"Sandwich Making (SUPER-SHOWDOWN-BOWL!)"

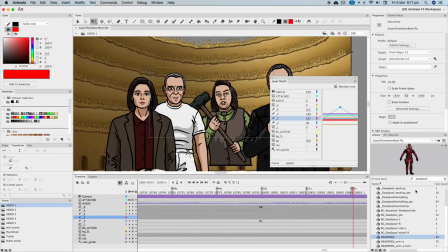It's also great for tracking shots, because if adjacent characters are at different depths, they'll pass by at different speeds and make the shot look more interesting by, well, adding depth.
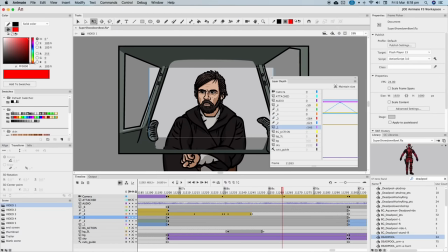There's a subtle example with Luke's X-Wing cockpit. Instead of just drawing it as one object to be placed behind Luke, which is what I would have done before I discovered this feature that I should have been using for years already,
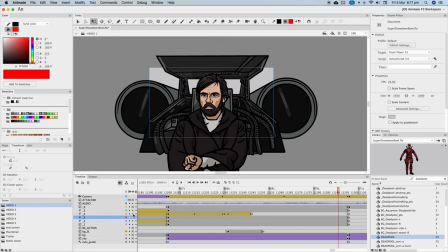I made it into a few layers that could be placed at increasing depth so that when the camera shifted, you get that great parallax that makes it feel more like a 3D space.
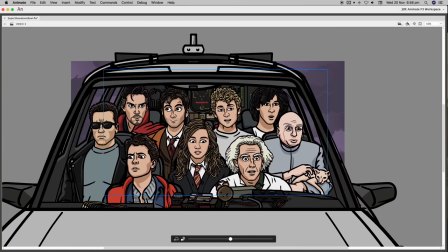The same principle was then used for the DeLorean front angle.
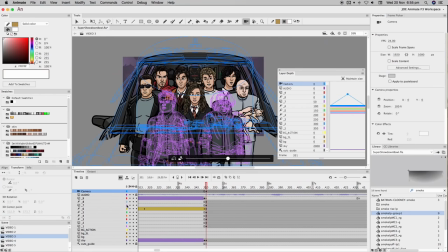The third timeline, which has all the time travel sequence, had three more layers than the other timelines to accommodate the eight different depths of the DeLorean and its occupants.
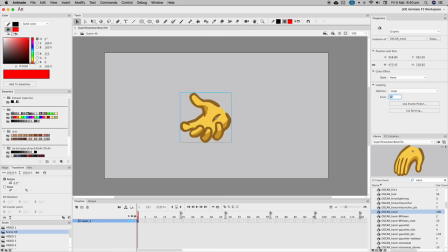Oscar wins the Academy Award for most hands. Like most of the body parts symbols, every time a new hand position is required, it's drawn as a new frame in Oscar's hand symbol.
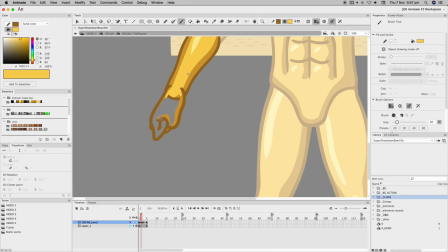Unless that hand requires more complex animation within itself, then it's made a separate symbol,
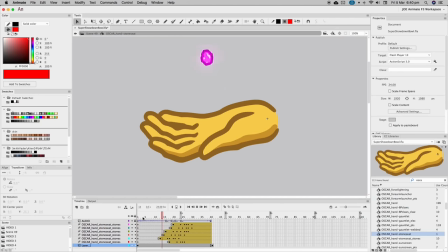such as the Wolverine claws, Black Panther claws, catching the Infinity Stones, sunscreen, violin.
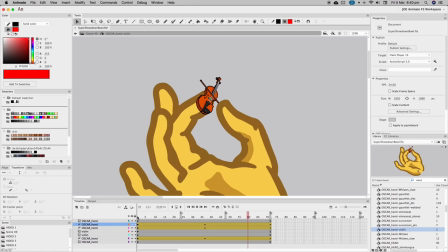How do you play a miniature violin with one hand? Like this. The most complicated of these was definitely Oscar's gauntlet.
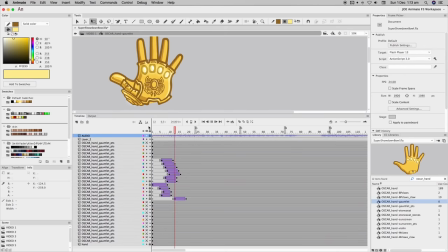The gauntlet itself had to be drawn in pieces and put onto 29 different layers to animate.
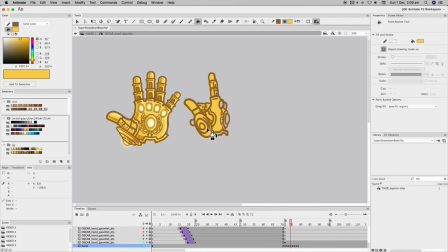It grows over his hand, it gets electrified, it rotates into a different position, it snaps, and it also gets whipped by a few characters.
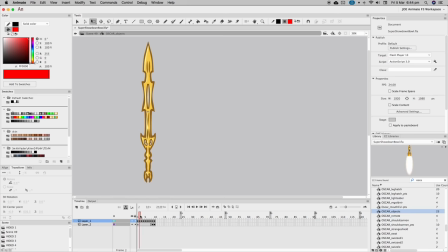It's lived a full life. Oscar also has his own arsenal of weapons, golden versions of those wielded by our heroes and villains.
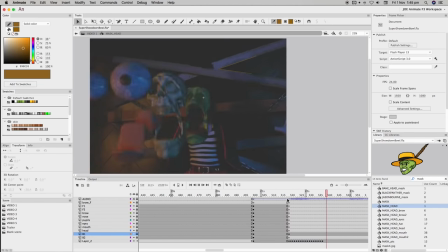What damage he could do. Mask Skull Pop. This was based off a gif of the moment in the movie.
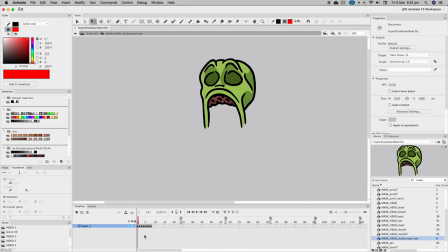The initial gape is done frame by frame, but then it becomes several parts on separate layers before reuniting.
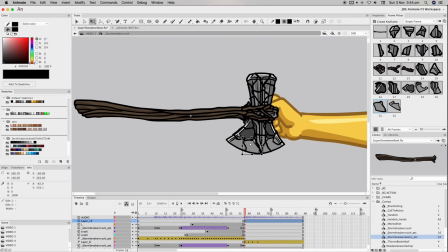Smashy smashy. Breaking apart complex objects using masks is something we've covered in the villain bowl with the smashing of the T-1000, so we don't have to go through it again.
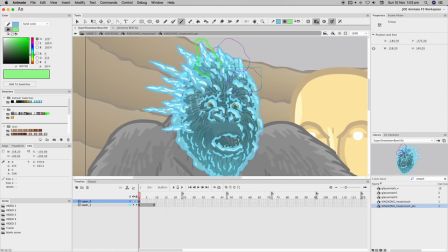Breathe easy. But the same process was used here for breaking Stormbreaker and shattering Kong's head.
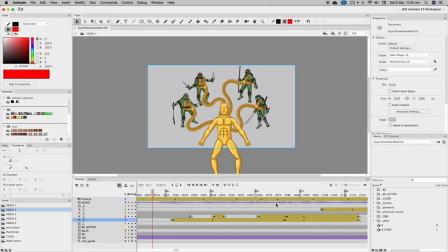Ba-donk! This is a big shot. Couldn't decide who should be attacking Oscar in this initial wave until Rita hit on the idea of them all being green.
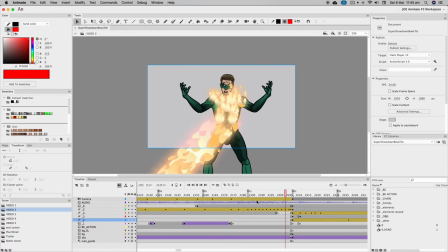And then it was simple. And then, of course, you've got to have the blue team afterwards.
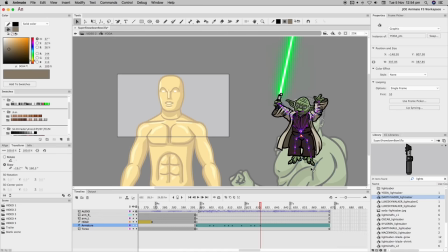Yoda here is being animated within his symbol, orientated normally, but knowing that he will be jumping and spinning past Oscar in the main timeline.
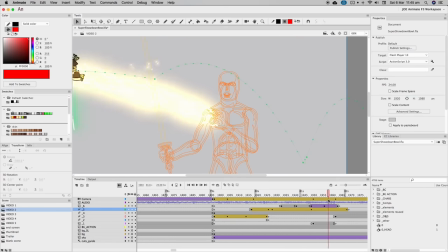In cases like this, it can be easier to animate them in the main timeline first before going into the symbol and doing the body movements.
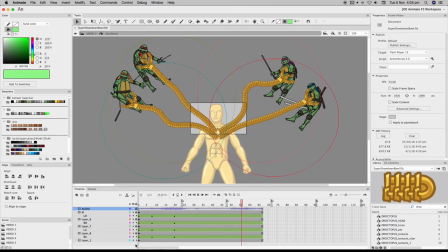So I don't know what the heck I'm doing here. The Ninja Turtles getting grabbed and thrown by Oscar's Doc Ock tentacles was a complex bit of animation all in its own symbol,
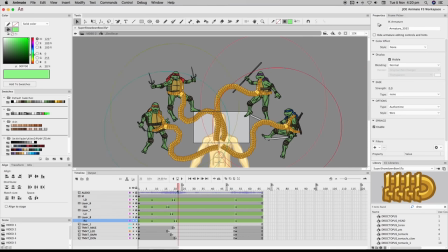because each turtle and tentacle was its own armature until they connected, and then they became the one armature, a turtle tentacle. A tur-tentacle! And then they separate again for a total of 20 separate armature spans, if you're keeping count.
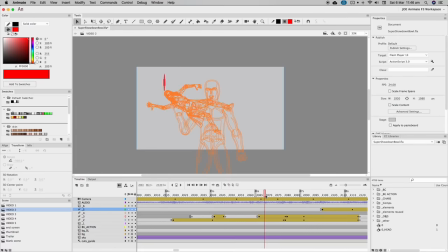In the same way, Gamora not only becomes part of Oscar's symbol when she lands on him, it's all the one big armature.
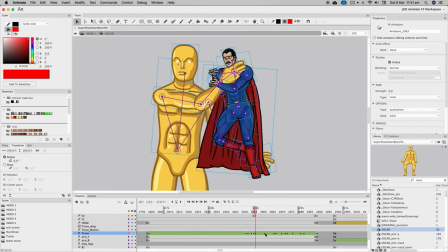And the same applies for Oscar grabbing the Xenomorph and Superman. And you gotta make the match of those transition points.
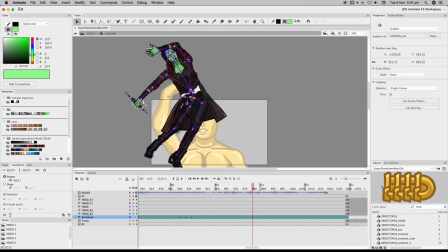Here I'm trying to get the Gamora symbol's armature to match the Oscar and Gamora armature for a seamless handoff when he throws her away.
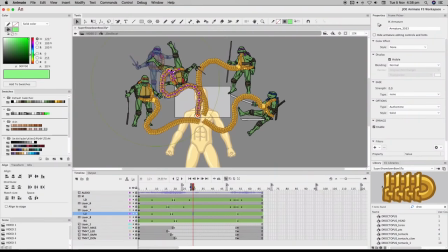She's breaking away and becoming her own person. Get your little green butt in the right position! Oh, undo. Sometimes the armatures fight back.
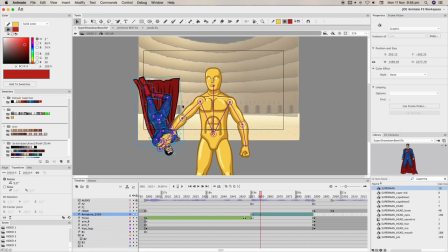The more complex the armature, the trickier it is to animate, because with armatures, when you add a keyframe, that's a keyframe for every bone in the armature.
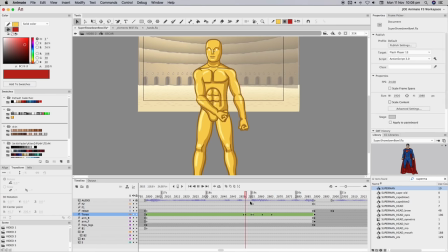You can't keyframe them individually. It's all or nothing.
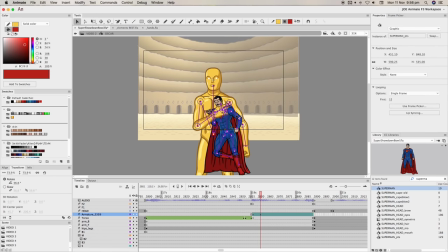But sometimes when it's two characters interacting so physically, the best thing to do is just make it all the one armature, at least for the period they're in contact.
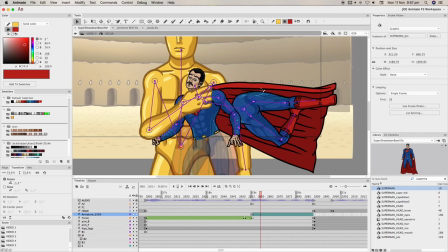Unless, of course, you're an idiot and you connect your armature incorrectly. Then it's back to bone one.
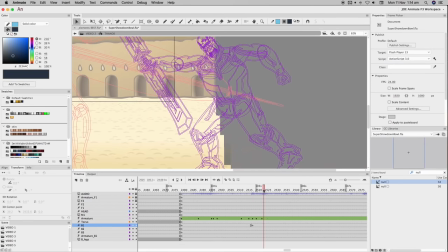Thanos was separate because it was easier, although when you do it that way, you've got to give them keyframes on the same frames and do your best to line up their contact points at each keyframe as they move together.
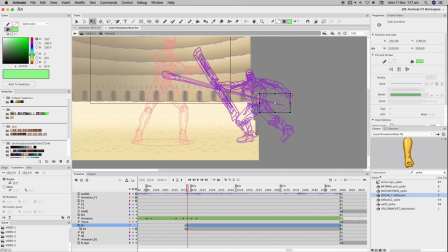A mask is used to put the same spike part from Oscar through Thanos in his symbol.
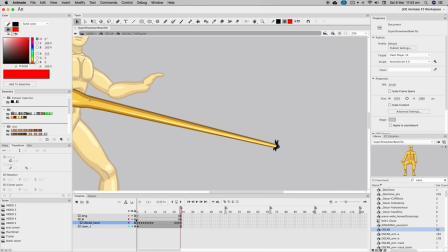In Oscar's symbol, another mask is used to clip the end off that same spike, and the entry wound is drawn over the edge.
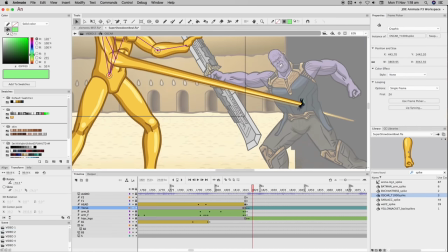And then a temporary target is drawn on Thanos to line up Oscar's spike after Thanos' animation is done.
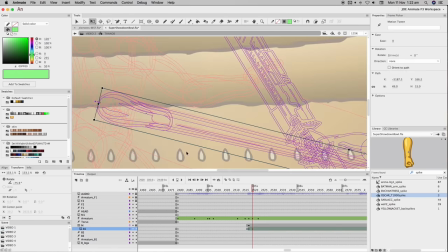And then you've got to make sure both spikes move as one, because it's supposed to be the one spike. Put simply, you just got to attack it from two different sides.
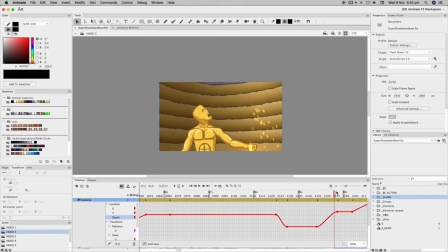Adding curves to the camera's motion tween for smoother tracking around the scene.
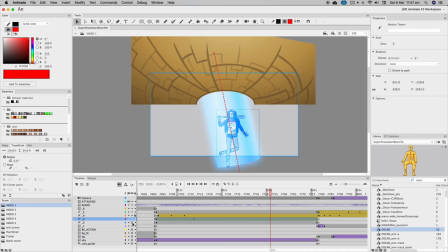If a character or object has to go through a doorway or a hole, even though that's technically one wall or surface they're passing through, it has to be split into two, because in the world of 2D,
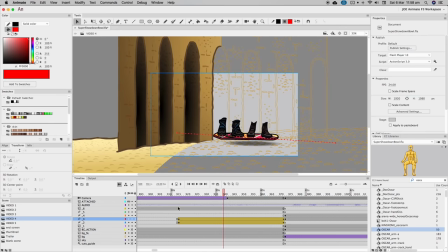which this whole video takes place in, half of it has to be beneath them and half has to stay on top.
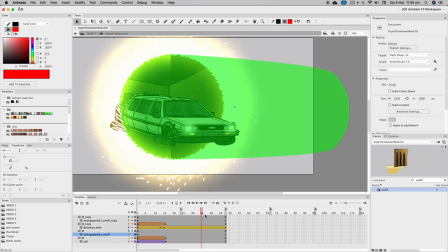The alternative is to use a mask, but then the moving object has to be made part of the stationary one, because I never put masks in the main timeline unless you're counting this mask,
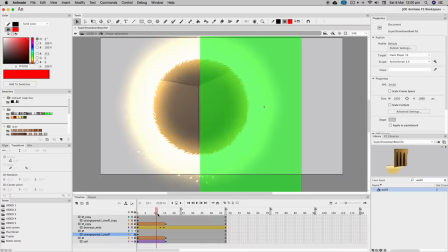but that's not what I'm... Look! The first method is cleaner.